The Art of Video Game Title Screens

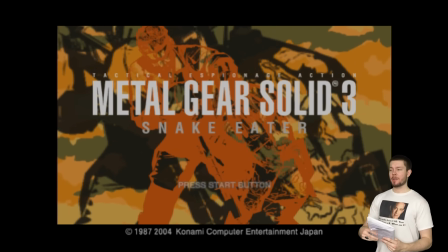(8:07)
A great first example of what I mean by this is Metal Gear Solid 3 Snake Eater, where you have Snake doing some CQC prom dancing in the background with this guy,
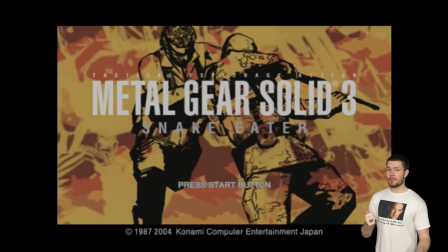(8:16)
but you can change the colors and the speed of the fight and the angle and sort of the visual style by using
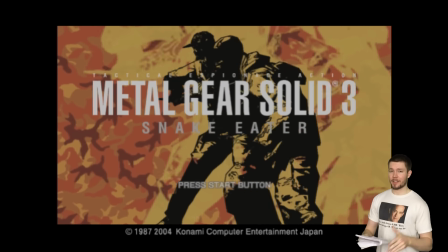(8:24)
the triggers and the analog sticks, by clicking the analog sticks. It's really cool.
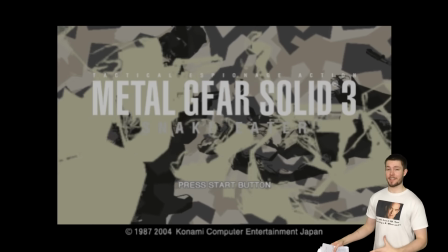(8:28)
I remember when I found that out in junior high, I would always mess with it before I got into the game, and it's just a little thing, but I think it's pretty cool. Another much more obvious example for this interactive subcategory would be Super Mario 64,
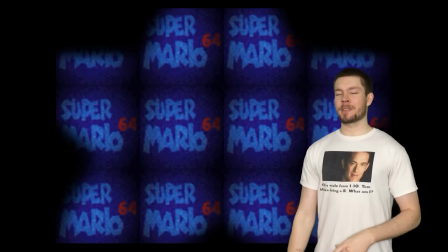(8:40)
where it boots up to that 3D model of Mario's face, which I think was kind of Nintendo's way of showing off their Spy Kids 3D technology,
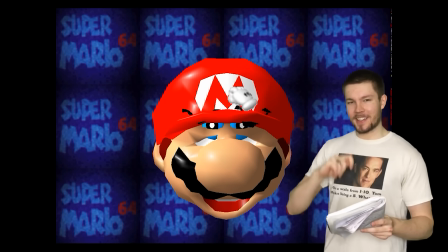(8:48)
but it always was really fun, pinching his cheeks and stretching his chin and pulling his hat down, and you definitely remember it, which I think is cool.
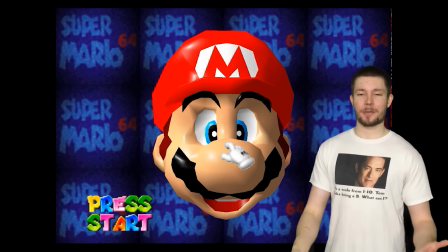(8:57)
And every time I boot up the game, I still mess around with his face for like a couple minutes, so
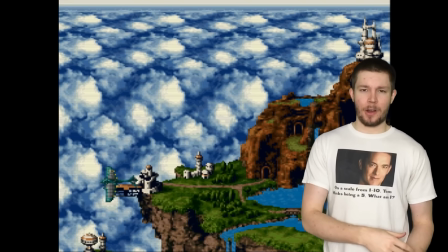(9:05)
if you know me even a little bit, maybe seen my other garbage videos, you know I'm a big music boy.
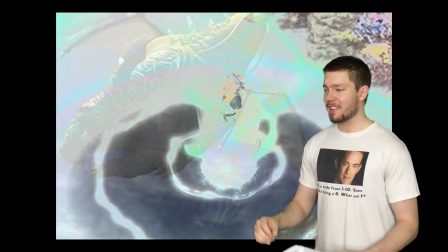(9:11)
I especially love video game music because it can be used in a lot of sweet ways, and the title screen is no stranger to the effective use of video game music.
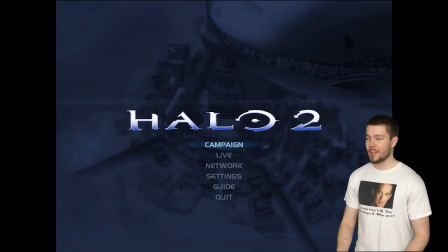(9:20)
I mean, the whole reason I decided to make this video was because of Halo 2's title screen, which gave me so many goosebumps while I was editing that Halo 2 video I thought I was gonna die.
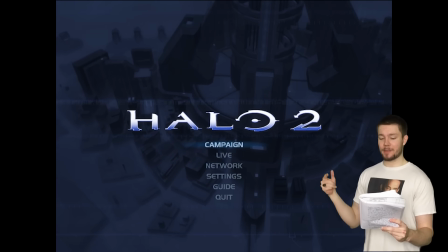(9:29)
For a game about so much combat and war, the title screen focuses more on another side of Halo, the more atmospheric and reflective side,
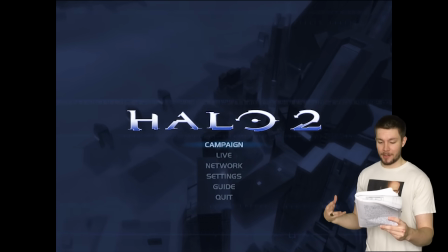(9:38)
a side that, along with the music, I think better represents the emotions players develop for these games than something more bombastic and explosive. God damn it, I already went through all these emotions when I was making the Halo videos. I don't need to refill all of these emotions.
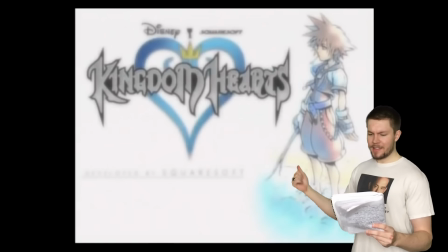(9:56)
Another example of a title screen effectively using music is Kingdom Hearts. While this isn't the most interesting or prettiest thing to look at, the music really saves the day.
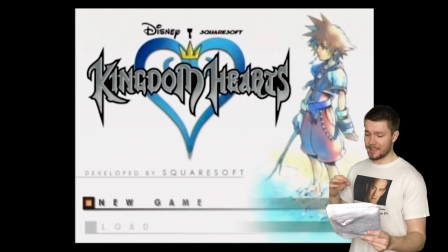(10:04)
I remember I used to leave my PS2 on just so I could listen to Dearly Beloved because I liked it so much.
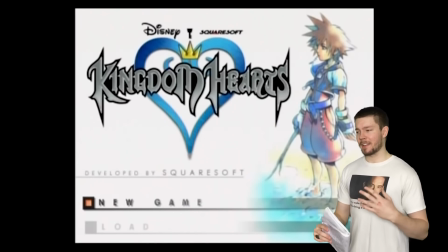(10:09)
And now I've sampled that song in like 3 different of my songs. A final example of effective video game title screen I want to talk about that I consider to be immense crossover over a lot of these categories, and the series to basically be the GOAT of video game title screens would be The Legend of Zelda.
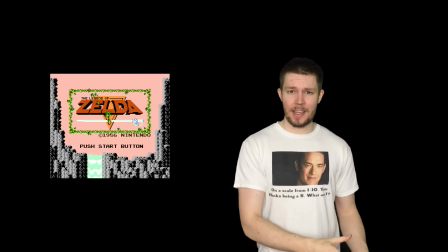(10:33)
From the very first game on the NES to the more recent titles,
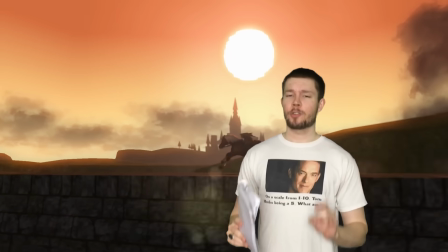(10:37)
the title screens have been the creme of the creme, the cream of the crop. Although I don't know if it's necessarily my favorite game in the whole series,
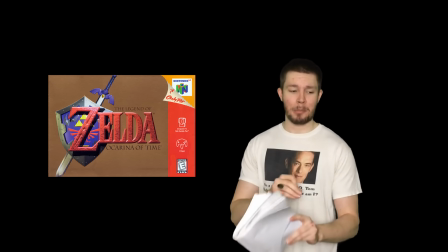(10:46)
the title screen for Ocarina of Time has always especially stood out among a bunch of really good title screens for a couple different reasons.
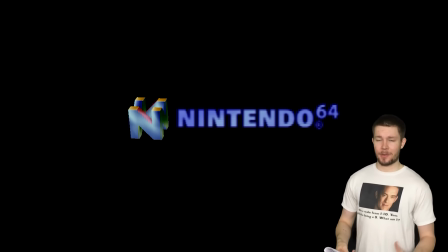(10:54)
The great thing about the Ocarina of Time title screen is that it is a perfect evolution,
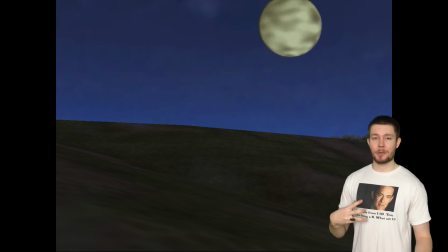(10:59)
again, opinions, but I think it's a perfect evolution of that classic title screen format where you have this
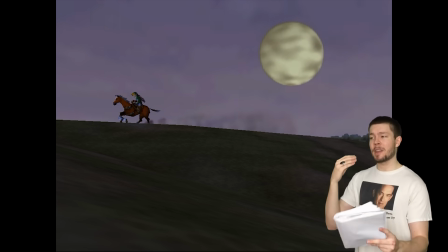(11:05)
really pretty recognizable logo in the foreground and some interesting animation or gameplay in the background,
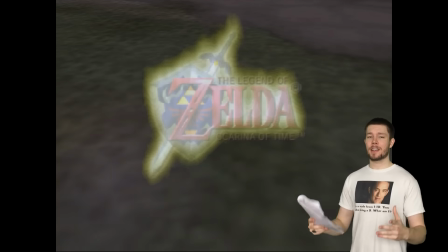(11:11)
except Ocarina of Time, it
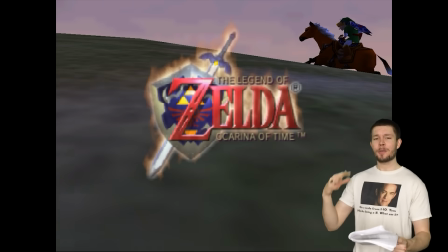(11:14)
captures that spirit of adventure so well with the sunrise and the music fading in and the logo slowly fading in,
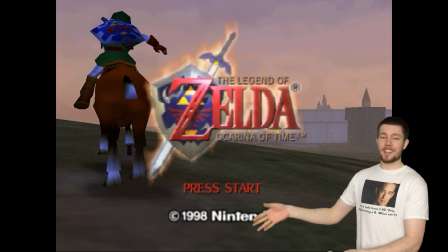(11:21)
letting you decide whenever you want to hit start. Until it goes into the weird cutscene and stuff that you leave it on for too long.
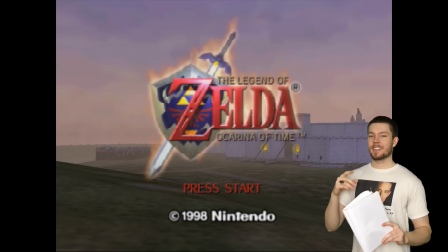(11:28)
But I can still hear the sound of the press start button.
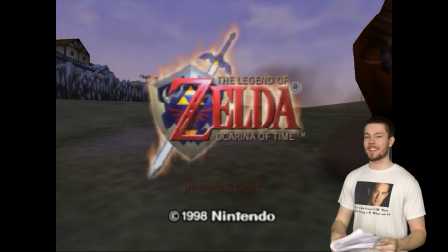(11:32)
Like even when I'm talking about it, I can hear the little and I can hear the music and everything that like for how big of an adventure it was at the time,
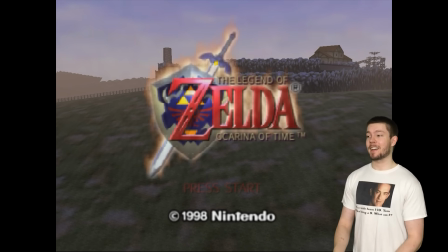(11:40)
and for that it still feels like when you go back and play it, that title screen perfectly sets you up for the adventure you're about to go on.
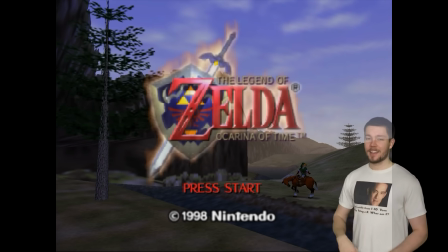(11:49)
And along with Super Metroid, it is up there. That is a damn good title screen.
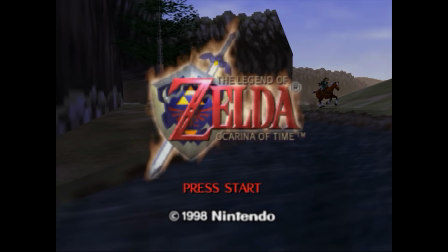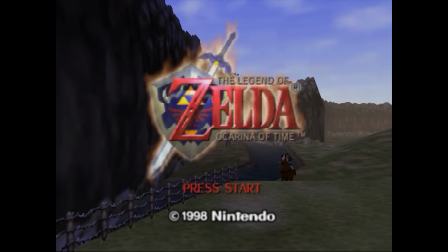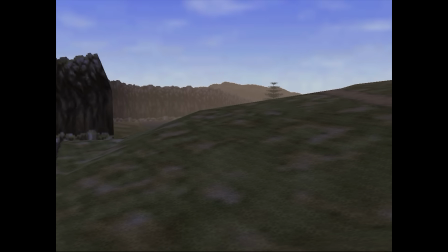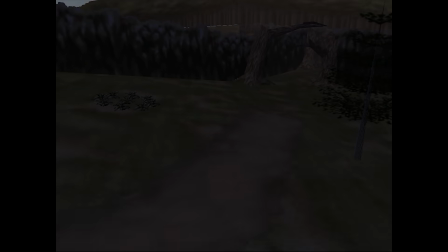So thanks so much for watching this video.